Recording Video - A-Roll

So the first thing we need to consider shooting when you're doing your mini documentary, your video story, is the A-roll interview.
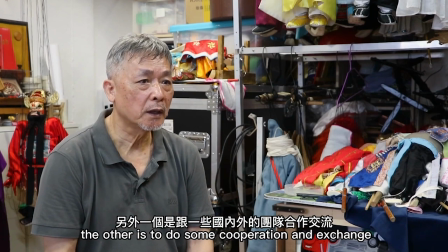7s
The A-roll interview is basically when you're questioning a person who's looking to the side or into the camera, so straight into the camera.
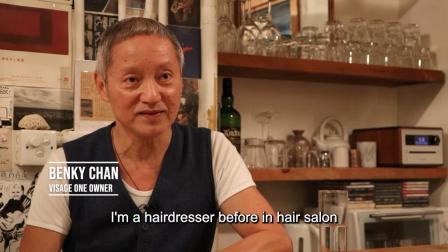15s
The A-roll interview, as I've mentioned before, is
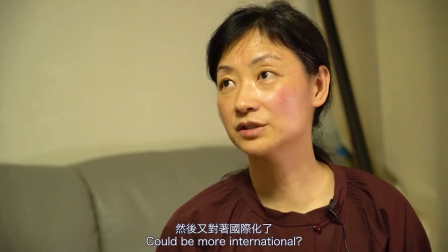19s
it's more important that we get good audio, but of course it's good to get good video as well.
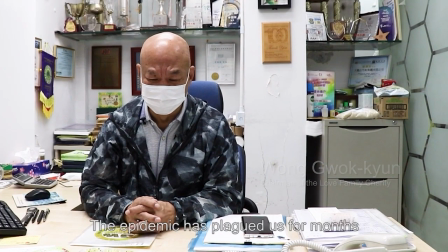26s
But we're primarily interested in good sound, and that means we need to be completely in control, again, of our environment.
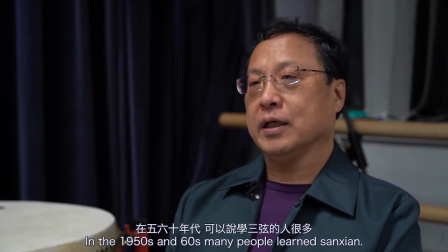32s
I keep stressing before that we need to make sure that there is no background sound, there is no white noise,
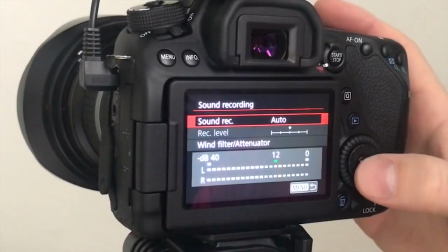39s
we have a location that's as quiet as possible, and that we're recording at the perfect audio input level,
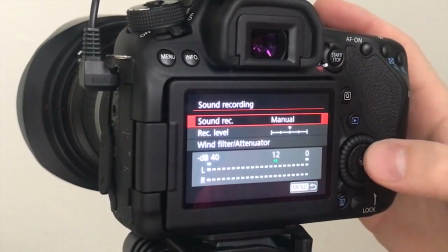46s
which is, as I mentioned before, -6 to -12 decibels. That's where the peaks are bouncing as you're recording your audio.
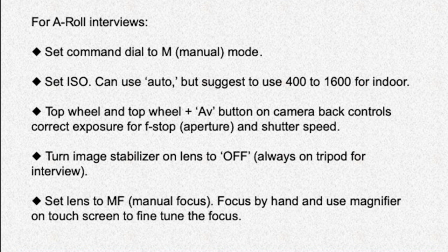54s
A few other things that we need to keep in mind when recording our video interviews is the microphone placement. We're going to be working with the wireless lavalier, and I'm going to use some of the students as a demonstration to show you how that's done. But we also need to think about the space within which that person is sitting.
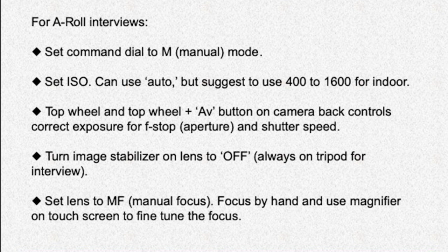73s
So are they comfortable? Is there good lighting? We also have to think about using the rule of thirds, placing them to the left or to the right of the frame, and how they actually look into the frame.
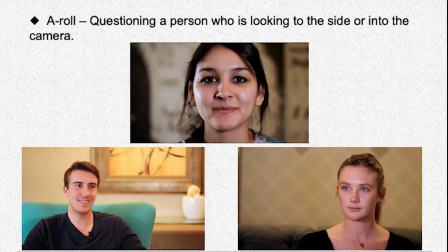82s
And here are 3 examples that I've shown you about when you're questioning a person on camera. And on the top, first of all, you see a person looking directly into the camera. That's not how we're going to shoot our videos, but that is actually really,
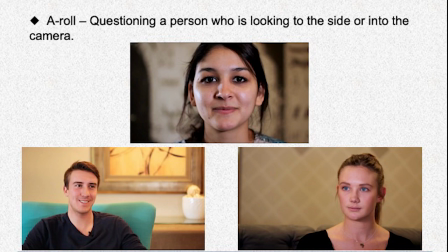95s
really good technique to use when you want somebody to give something that has a very direct emotional connection to the viewer. In that case, you'd put them directly in the middle of the frame and have them looking straight into the camera.
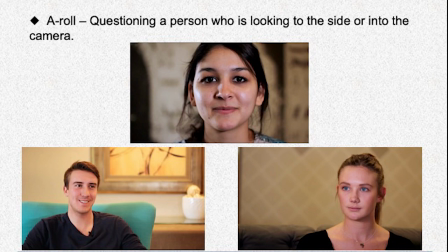110s
Now, it's kind of awkward and uncomfortable for people to do this kind of an interview because they're looking into an inanimate object. They're looking into the lens of the camera, and they're not looking actually at somebody that is asking them the question.
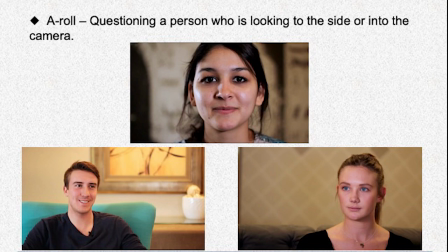123s
Again, it's powerful emotionally that you're going to have this direct connection to your viewer, but it's a bit more awkward and difficult for the person you're interviewing. So we're going to work with one of the other 2 options, which is, you'll see the bottom row where somebody's sitting on the left side and looking through the right side of the frame,
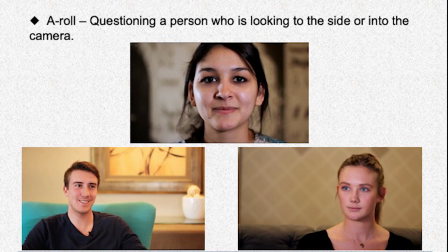140s
or sitting on the right side and looking into the left part of the frame. And we do that, we basically have them look into this kind of empty space,
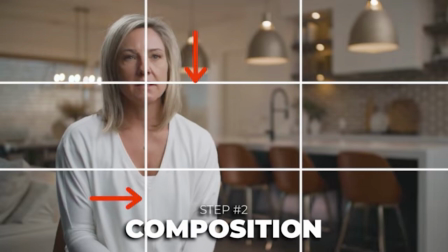149s
and we move them off to 1/3 of the left or right side. And I'll show again an example later on with some of the students of how we would set something like that up.
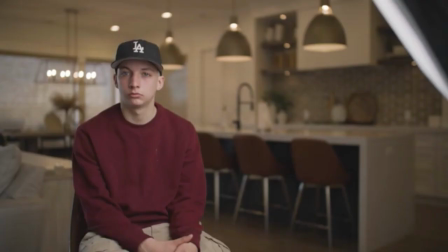158s
We also have 3 different shots that we can use. We have what's called a wide shot, we have a medium shot, and a tight shot. The wide shot works that we show the entire environment within which that person is sitting. So often it's actually quite good if we're going to shoot an A-roll interview,
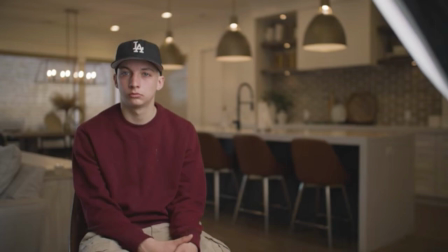176s
that you have that person sitting in a space that has some kind of connection, has some kind of meaning to their story. For example, if you're going to talk to, let's say, a cook, you'd probably want to have them seated somewhere, maybe in their kitchen or in the restaurant.
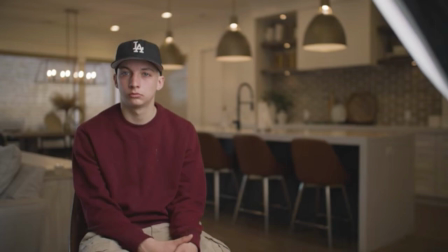192s
If you're talking to maybe a computer programmer, you'd want to have them sitting somewhere where there's a bunch of computers around them. So the environment is very important when we're talking about the wide shot.
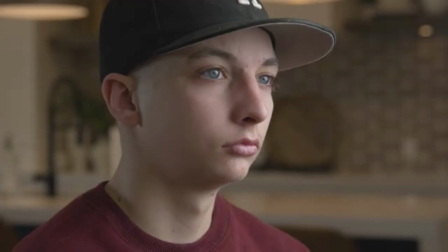206s
The medium shot is looks more like the 2 bottom shots, where we have them full frame, full face, and we have half of their chest basically showing. So this is probably what you will use to shoot most of your A-roll interviews, something like that.
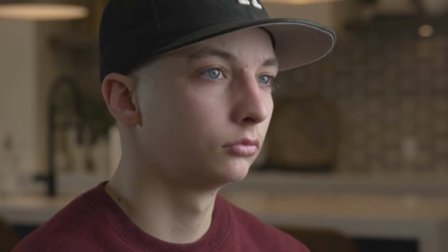225s
So you see their full face, you see a little bit of the environment, but you don't necessarily need to see their hands.
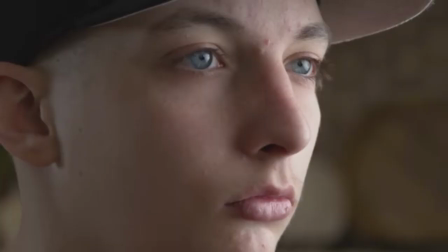231s
And the 3rd shot is the really, really tight shot, which is the one that's in the top, where you have somebody really just focused on their face. And we want to use a shot like this to look at the emotion. Let's say they start getting very emotional, maybe they're crying or they're laughing or they're getting very, very intense.